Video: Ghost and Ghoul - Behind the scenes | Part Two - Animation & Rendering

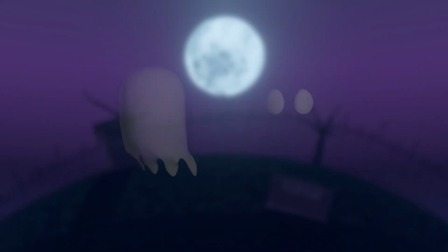8:32 I also further separated Ghost's eyes from her body. For each frame of animation for Ghost, I would then have 2 layers, one of her body and one of her eyes.
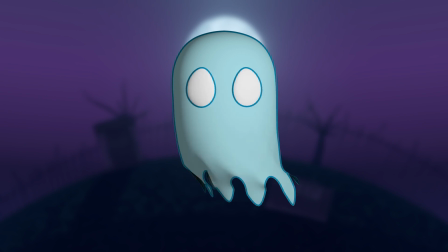8:41 I was able to use a photo editing program to then procedurally apply proper,
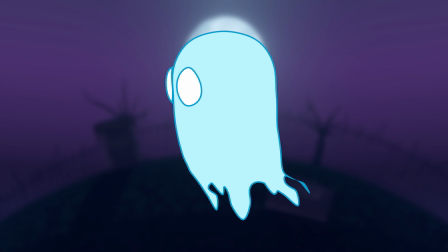8:45 bright colors and outlines to each of these layers, and then combine them together into a final image, with just Ghost,
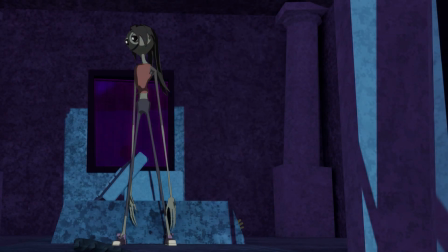8:50 now visually distinct. To tie Ghost into the world though, rather than have it appear as though she was pasted on top,
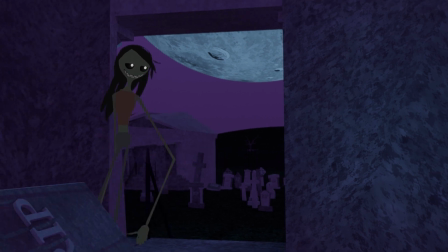8:56 I had a light that matched her location within the scene while she was gone, and lit up portions of the world she was near.
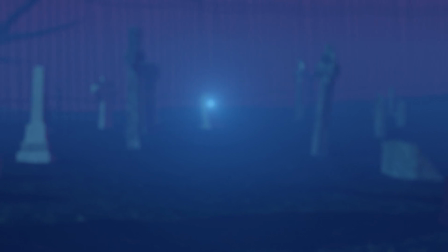9:01 This created a problem with the fog I had been using to add depth to the scene, however, as a very clear dot was visible within the fog wherever the light was.
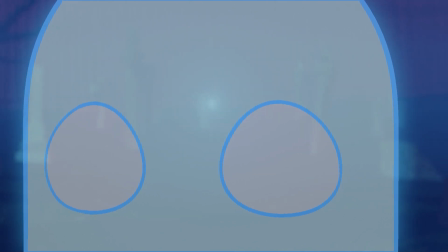9:08 And placing Ghost on top of this dot would solve the problem if I didn't intend for her to be slightly transparent.
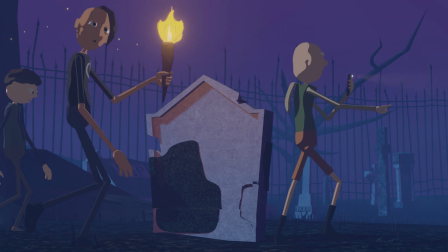9:13 My solution then was to separate the fog from the scene in the same way that I had done for Ghost's body and eyes.
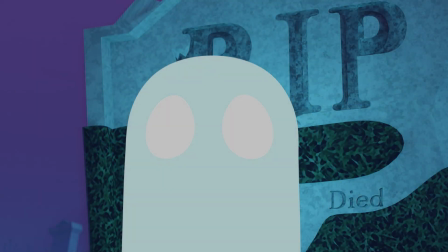9:19 As a result, for every frame of animation within the film, I now needed to render 4 separate images.
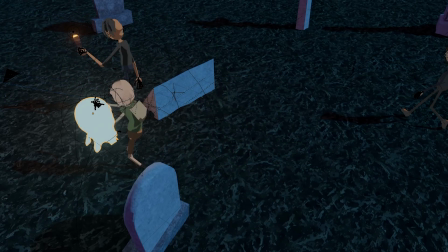9:24 The complications did not stop there, however. For any item that incorporated cloth simulation, there would be a lot of wild stretching resulting from rapid movements in the animation.
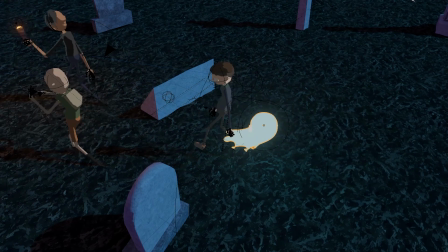9:33 I used these movements to line up a scene for a character who needed to be framed a specific way in one shot and needed to be framed a completely different way in the next shot. Most of the time, this was used to pull characters in and out of scene during a camera cut and isn't noticeable unless the character has a cloth simulation like Ghost or Ghoul. I didn't have the option of altering these movements this far in production,
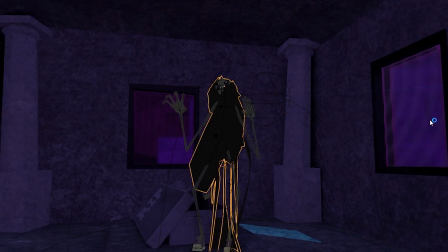9:52 however, so my solution instead was now to chop each of my 4 rendering layers into separate pieces for each of the necessary camera cuts. This had the benefit of allowing me to speed up render times within certain segments because I could remove elements that
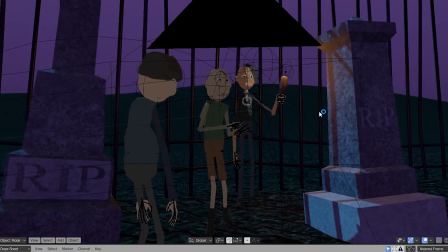10:04 wouldn't appear on screen and allow the computer to use its processing power solely for the elements which appeared within the scene.
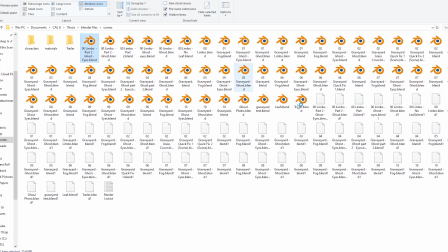10:10 After separating all of the sequences, I now had 47 separate files of animation to render, which resulted in over 16,000 separate images.